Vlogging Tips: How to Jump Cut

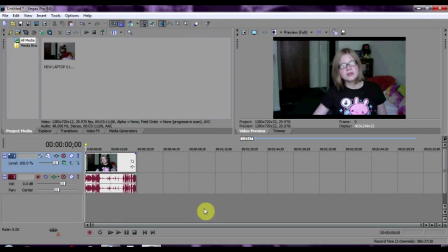hey Morgan here and today I'm going to show you how to do a jump cut don't know what a
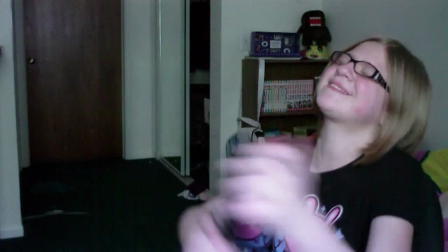jump cut is well it's pretty much this what's
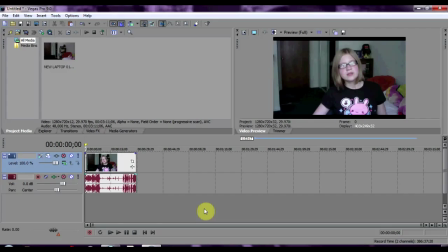this my laptop is transformed into a puppy got it good now I'm using Sony Vegas for this tutorial but don't flip out if you don't have that well the buttons you press may be different from program to program the concept is still the same and you'll be able to
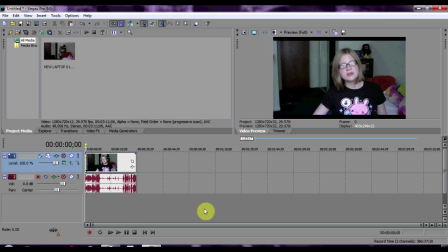figure it out but for now let's focus on Sony Vegas because that's what I have so you want to make sure you have your raw clip already in the
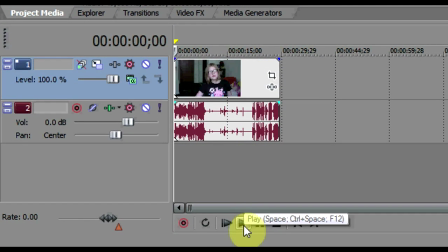time timeline. This is what my clip looks like without the jump cut.
I'm so happy, so happy, so happy.
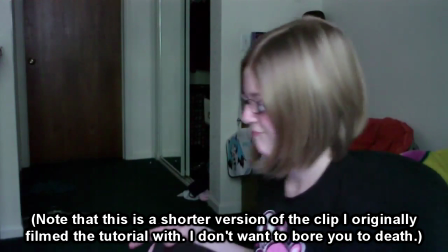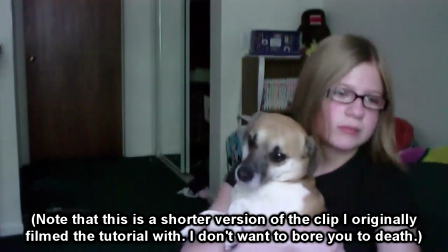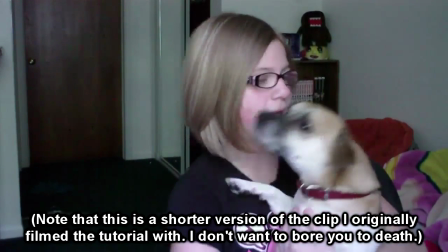What's this? My laptop is transformed into a puppy.
Now in an actual professional video, jump cutting is really bad.
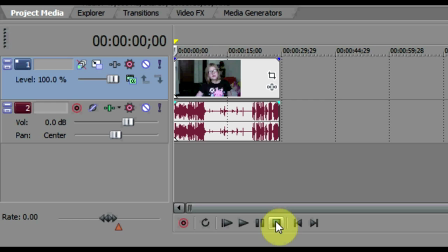It seems unnatural. But in a simple vlog or a YouTube comedy, it's fine. As long as you do it right, of course. This clip is really boring without a jump cut, so I'll teach you how to do it.
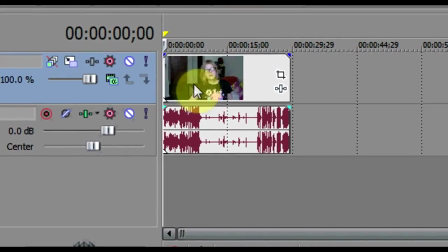Don't worry, it's really simple. So find the point where you want the jump cut to be. I want it to be about here.
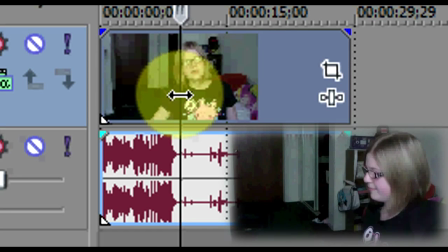So we're going to make sure that we have it in the right spot.
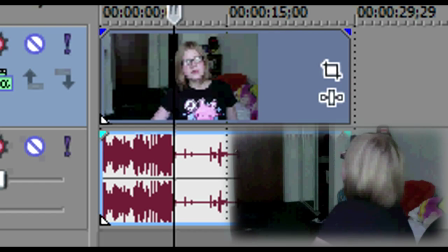So I'm going to cut off some of my words to make it look like I am leaping from one scene to the other. I realize this is really unprofessional, but I don't really care about that because it's a vlog and I'm not going for a professional look. Now in Sony Vegas, all you have to do to split a track is press the S key, and that happens.
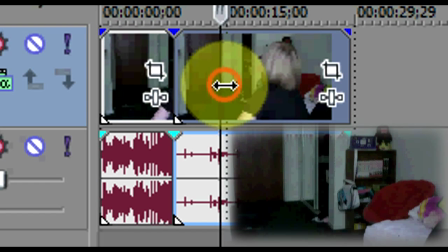Now you have two new tracks. Now on the new track, you can just skip through all the stuff you don't want.
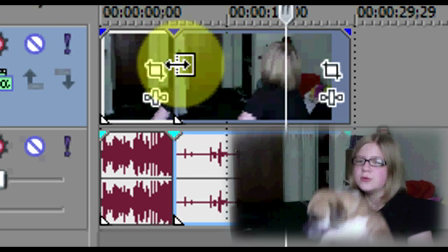And you can either hit the S key again or take the edge and trim it all the way up to this thing.
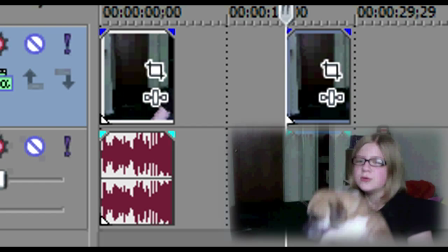And you have the second part.
What's this? My laptop has transformed into a puppy!
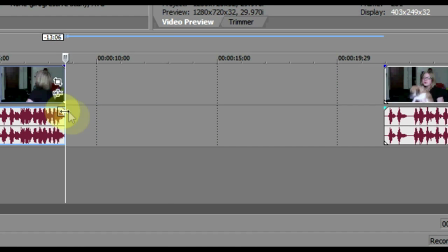Now here's a tip. You want to make sure that there's audio at the start of both tracks to make it seem really smooth. it may not seem like much but once he but you can actually hear the difference once you do it it just makes everything seem a lot smoother when you have audio on both ends
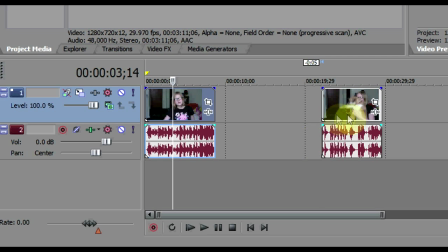now when you're satisfied all you have to do is take this clip and drag it over to this one so that they're touching and now look at what you have
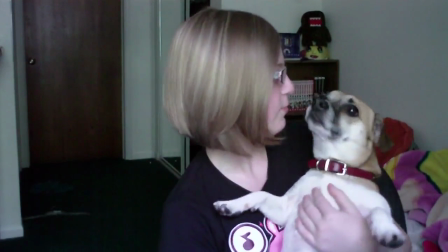what's this my laptop is transformed into a puppy and there you have it a perfect jump cut.
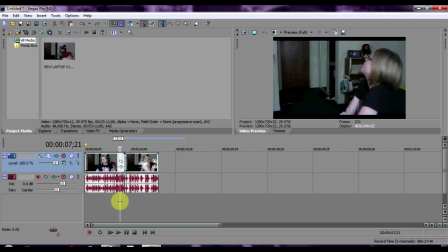Thank you for watching this tutorial. If you have any questions, you can leave them in the comments. If you have any other thing besides Sony Vegas, such as Windows Movie Maker, iMovie, Final Cut, I won't be able to help you because I've never used any of those programs. I've used Windows Movie Maker before, but I don't remember how it works. But there's really no difference.
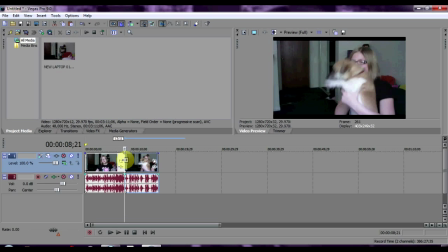All you have to do is know how to split the track. It's not really hard to figure out. It's a really basic thing. So yeah, I hope I was able to help some people out with this small little tutorial. I hope I didn't bore you too much. You can thumbs up, subscribe if you like the video, but you don't have to, of course. So yeah, have fun editing. Bye!